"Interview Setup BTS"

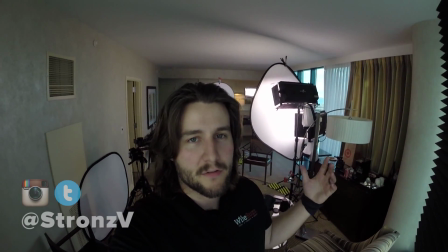(0:00)
Alright, I thought I'd take this opportunity to give a little set walkthrough. We just wrapped for the day, sun is setting, so we're done.
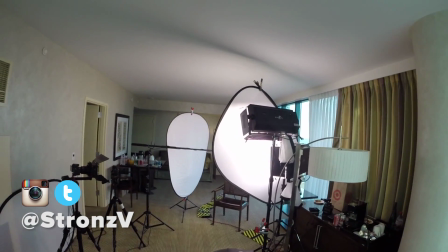(0:06)
But this is a good chance to kind of see what we did.
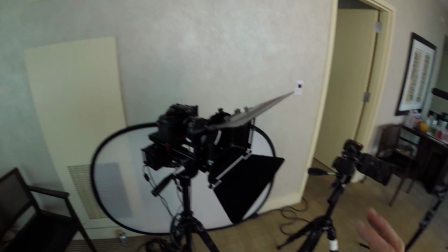(0:10)
So over here we've got our two cameras, both GH4s, filming 4K, doing the whole deal.
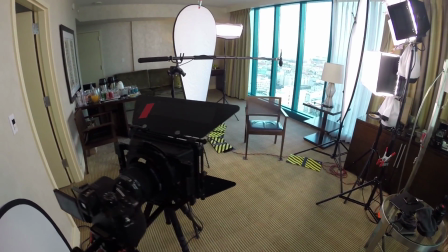(0:16)
And today we were filming interviews, so there's kind of like longer format material. Each interview was about an hour, and we did 4 of them.
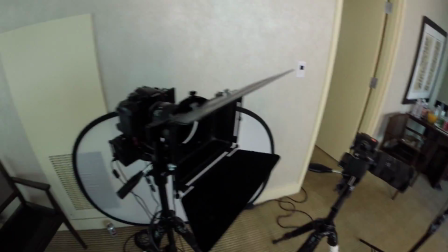(0:24)
So a lot of extra cards on hand, just so we have enough card space.
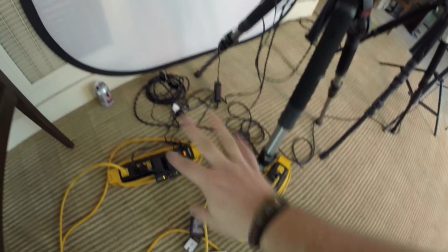(0:28)
We've got a card case here, and our kind of mess of batteries and stuff on charge.
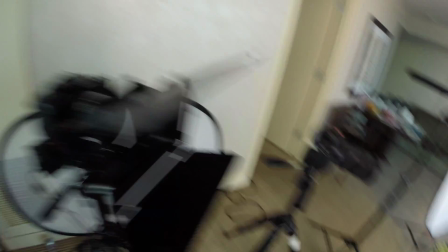(0:34)
But got an 85 here on the kind of camera A, the close-up, and I'm using the Sigma 18-35 at 35 on the B cam,
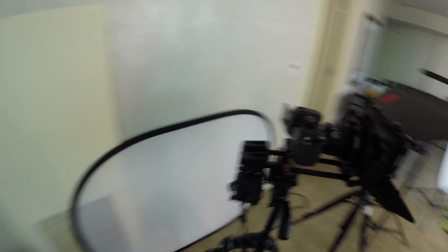(0:43)
so a little bit more of a wide medium shot for cam B. And the way I rig my A cam is kind of with this Tascam mounted here.
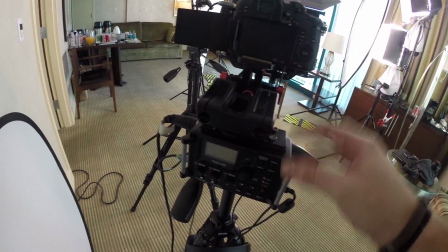(0:51)
This is just a kind of a rail kit, and I got the Tascam mounted under here so I can run it right up to the camera as an input.
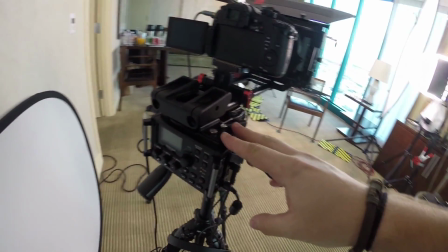(0:59)
I always like to record in 2 places so that if a card goes bad or something here, I still have audio somewhere else.
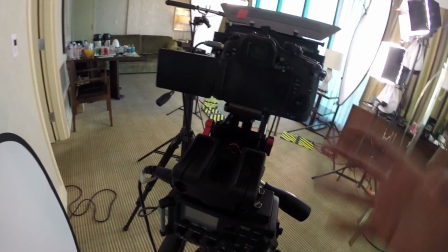(1:06)
And that's really important just in case something does go wrong. You always want to make sure you have a backup, just like we got 2 cameras.
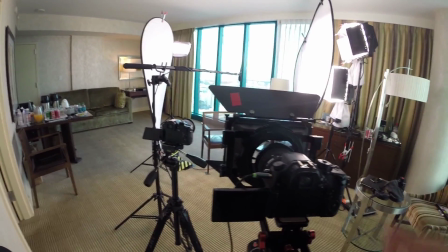(1:11)
Ideally, everything works, but you know, if we lost camera B, you know, in the
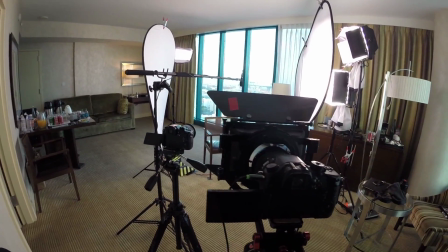(1:16)
0.001% chance that that could happen, we at least have camera A or vice versa. And we're running XLR to boom mic over here.
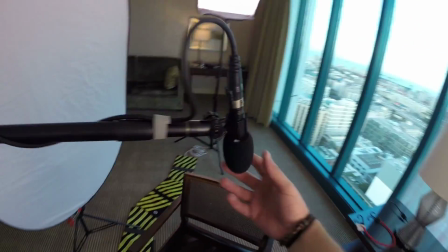(1:25)
We're inside, so this is an Audix, I think it's the SCX1.
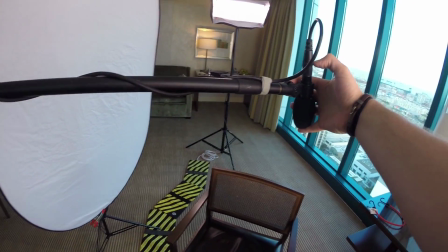(1:30)
Really great mic, hypercardioid, and works really, really well.
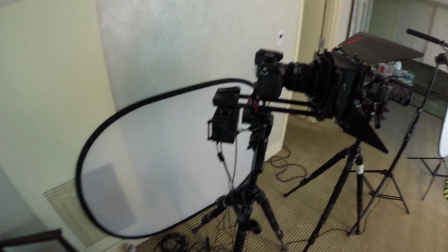(1:35)
Other than that, it's a pretty typical setup. Just sticks, you know, kind of locked down for the whole deal.
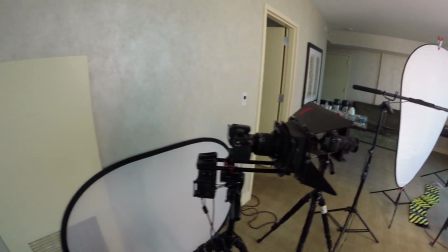(1:40)
No movement, no slider or anything like that. That would be distracting. So it should be pretty easy to edit the footage because, as you may have noticed,
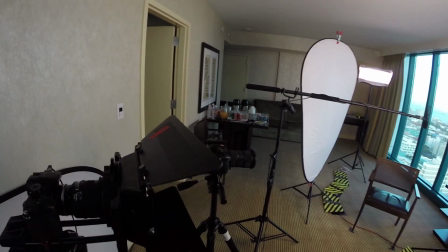(1:49)
the windows that are everywhere in this room, I did have to put NDs on the lenses.
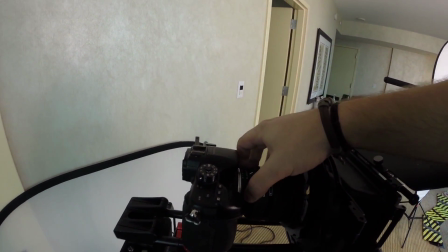(1:55)
These are variable NDs. Because I do want that shallow depth of field.
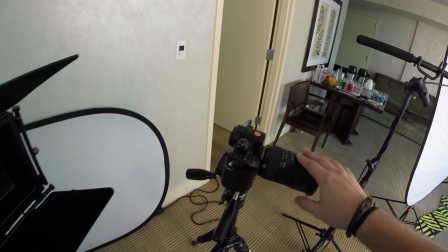(1:59)
You know, I'm shooting at 2.8 on the 85 here, and I'm shooting almost wide open on the, let's say it's a 35, but the 18-35.
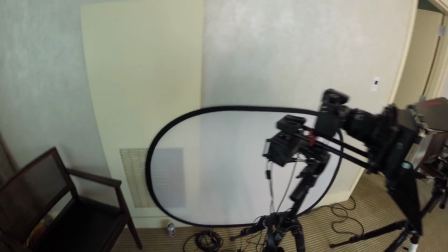(2:06)
I do have some speed boosters on each of these just to give a little bit wider field of view compared to what the GH4 can natively record in 4K.
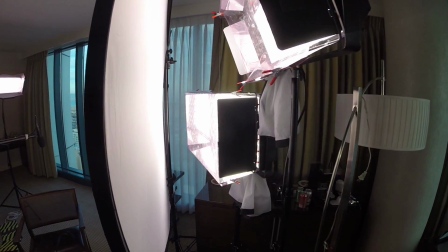(2:15)
We've got lights here, and we're actually running 2 lights as the key lights here just to get as much light on our subject as possible,
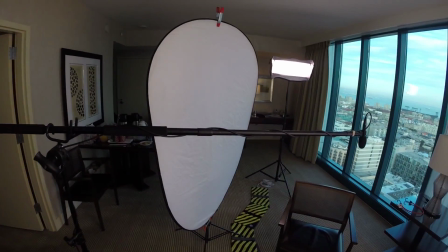(2:23)
because obviously outside is much brighter than inside. And we've got a nice fill here so it's not too harsh and too contrasty.
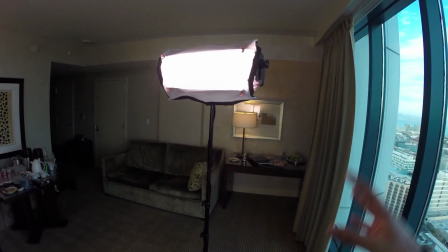(2:29)
These are just nice looking interviews. Of course, we've got an edge light here, you know, just to add a little bit of extra pop.
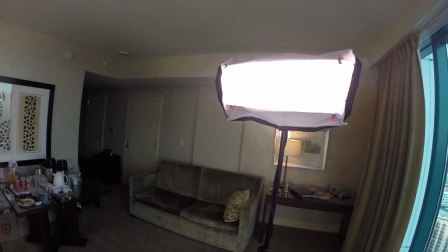(2:36)
This is a pretty weak light, relatively speaking, compared to everything else.
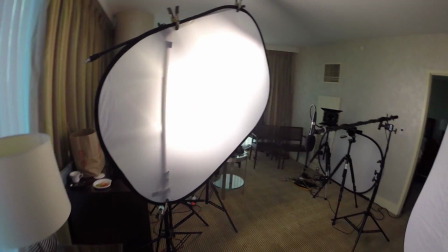(2:42)
So it wasn't adding too much, but that's okay, because sometimes I don't like a really harsh edge light or hair light. You know, sometimes that can be a bit too dramatic. I don't know if you can see it now on my hair, but you know, sometimes it's just too obvious that you've lit something.
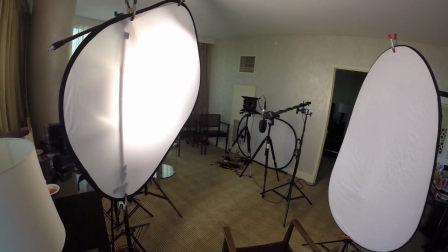(2:56)
So I tend to kind of keep that tone down whenever possible. And that's pretty much it.
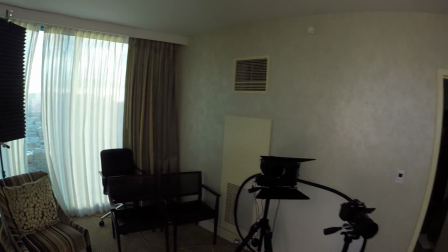(3:02)
I don't know if there's anything else I can show you. We were, like I said, we did 4 interviews in here, so we were kind of moving things around all day long.
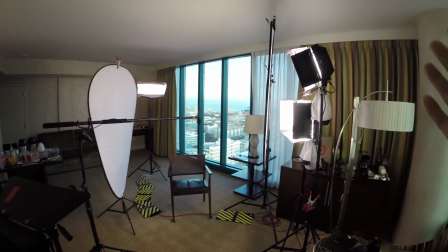(3:08)
You know, this was our kind of our last angle of the day, but earlier in the morning,
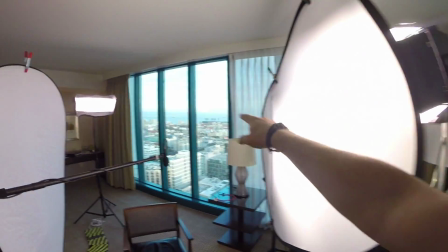(3:13)
because, okay, so if you can pick, so the sun was over here this morning, so we were filming
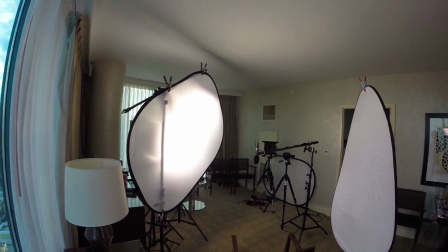(3:19)
that way, you know, using the sun to kind of help fill in this space, because we've got these nice silk,
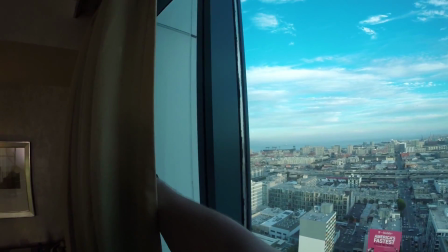(3:26)
you know, kind of sheer drapes that we pulled.
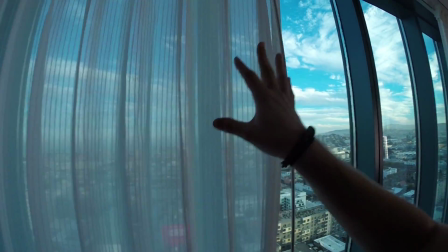(3:31)
And that's really helpful if you're filming in a hotel room like we are.
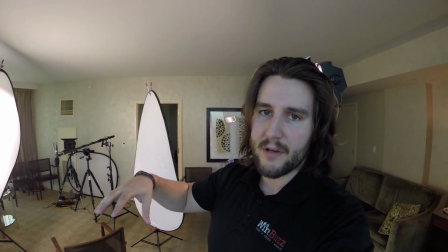(3:34)
Filming in a hotel room because there's a conference going on, so all the people we were interviewing were right in this area, so it just made sense to get a central location.
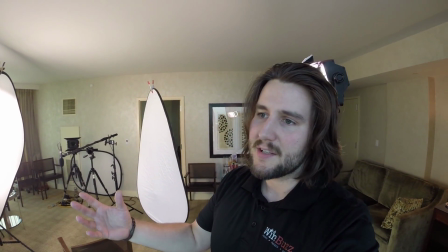(3:43)
We were actually looking at some studio space, but if you're looking at studio space, you get an issue of, okay, you have to kind of build a set, and this just wasn't the right shoot for anything like that.
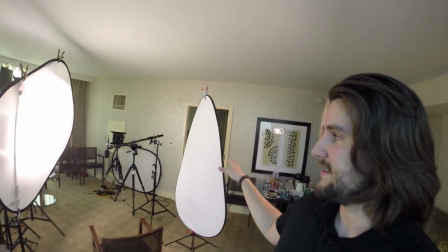(3:51)
So the hotel room seemed the best, but I do recommend if you're filming in a hotel room like this one, this is like a suite, make it look not like a hotel room.
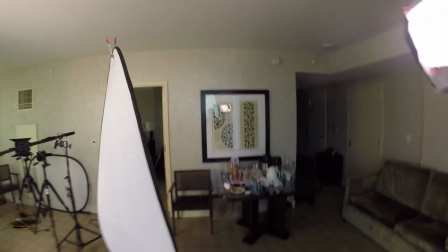(3:59)
It's usually not, you know, like, okay, so some hotel rooms, right, you don't have this front,
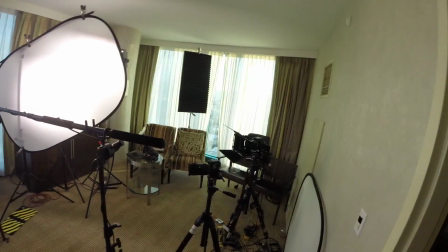(4:04)
I don't know what you would call this, lounge area, you know.